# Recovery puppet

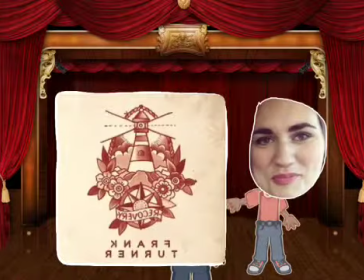(0:01)
Hello. In this video I will be discussing and talking about the editing techniques used in the music video Recovery by Frank Turner.
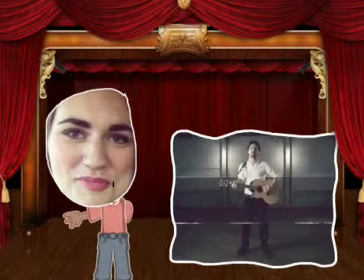(0:11)
Firstly, for the majority of the video, the screen is split into three different banners, 1, 2, 3,
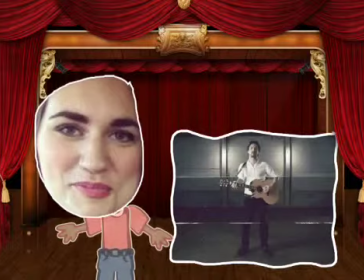(0:19)
and this at times depicts different shots and different images, all kind of mashed together into one big, obviously shot on the screen. Izzy and I perhaps wouldn't be a big fan of this, as it can be very difficult getting these.
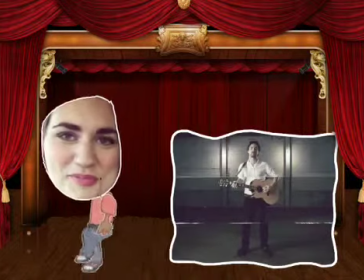(0:32)
As you can see, they vaguely line up. They don't 100% line up, but they vaguely do. But I think they can be distracting and quite difficult to follow at times.
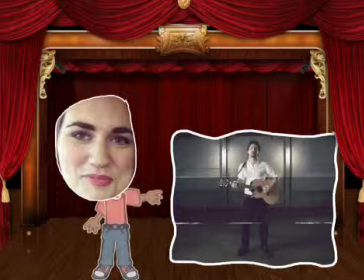(0:40)
I'm not sure we would use this, but here it's used very effectively. As you can see, it is the same image, just kind of slightly different. Like the feet are slightly closer to you. Obviously he's playing the guitar there, and you can't really see what he's doing in the top one, but it all kind of fits together.
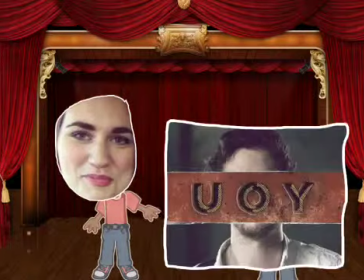(0:54)
But I think for Izzy and I's music video it wouldn't be as effective. Text is sometimes used across the shots, like here. We see a close-up of Frank Turner, which has been interrupted by the cartoon word of you. These aren't really moved; they aren't animated in any way. I think they quiver slightly, but they're not prominently animated.
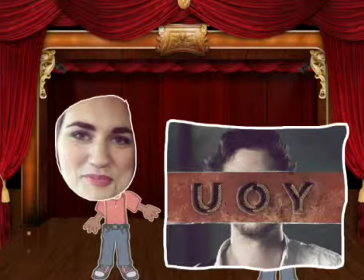(1:14)
I think this is quite effective. It highlights key lyrics and words in the piece. Also, the editing of the three banners where the images change, they are edited to the beat of the song, which is quite effective.
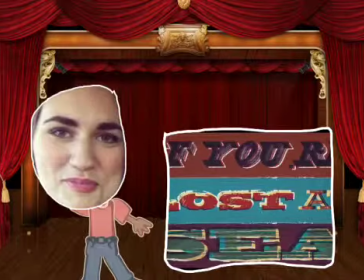(1:28)
This technique is very similar with these words, "if you're lost at sea," where the whole screen is now turned into a edited cartoon style the word depiction. This is quite effective, I think, with, like I said before, highlighting key lyrics.
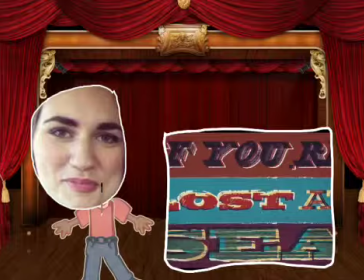(1:45)
I do like this technique a lot, as it can break up. As obviously the Frank Turner music video is just in one location, it can kind of break up, like if it's quite boring, the one shot of him. So I think it's really effective, and something Izzy and I could perhaps put into our own music video.
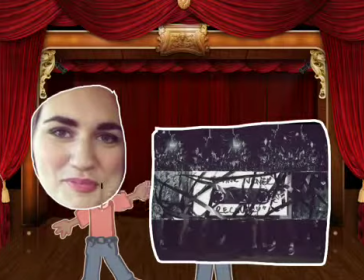(2:01)
In this shot we see a stop motion being used in the middle here, with this tape being kind of pulled apart. I like this a lot. It's very, very effective, but it's very long and complicated, and not something Izzy and I have the skill set for. I think this would take up lots of our time and perhaps not be as effective,
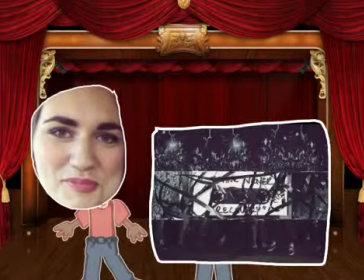(2:17)
seeing as we've not really kind of dabbled with stop motion before in any of the films we've done previously. So I'm not sure how well it would do, especially with this long and complicated one which they've used in this video.
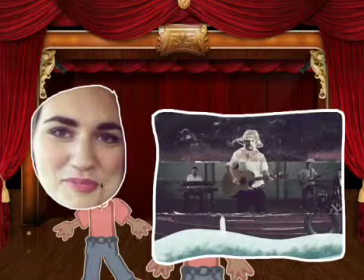(2:28)
Although there's no particular narrative for this music video, the lyrics can depict or
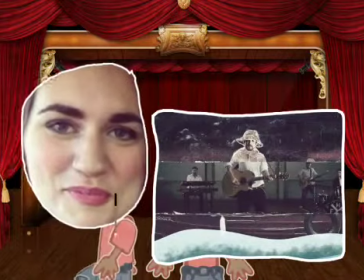(2:35)
dictate what we see on the screen at times. Like, for example, when Frank Turner talks about being lost at sea,
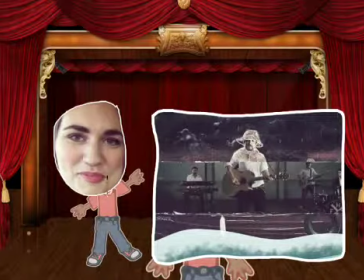(2:41)
we see the top, we see him wearing a fisherman's cap and clothing, obviously at sea, and at the bottom we see a stormy sea scene, and in the middle we're again reminded that he's not actually at sea. This is all cartoon, and he is actually still playing his guitar, but he's singing about being lost at sea.
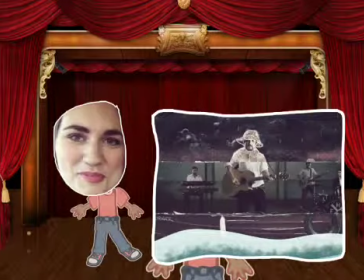(2:57)
So these are the images that are shown to us. This is really effective, I think. I like it a lot, as it obviously carries on with the style of the video, but I think it can be quite difficult to do, obviously, seeing it's animated, and obviously sometimes it can seem a bit random and not really make sense if you're not listening to the lyrics properly. Overall, from this music video, Izzy and I can take some inspiration from this, mostly from, or I personally liked the use of text in the music video, to write some lyrics across the screen. Izzy liked that as well, didn't you? Yes. But overall, kind of using the animation would be too difficult for us, as we haven't at all ever really dabbled with animation before, and we've not really bothered about exploring it in this project, as it's quite a kind of long and laborious process, and we're not sure how we would even incorporate it into our song.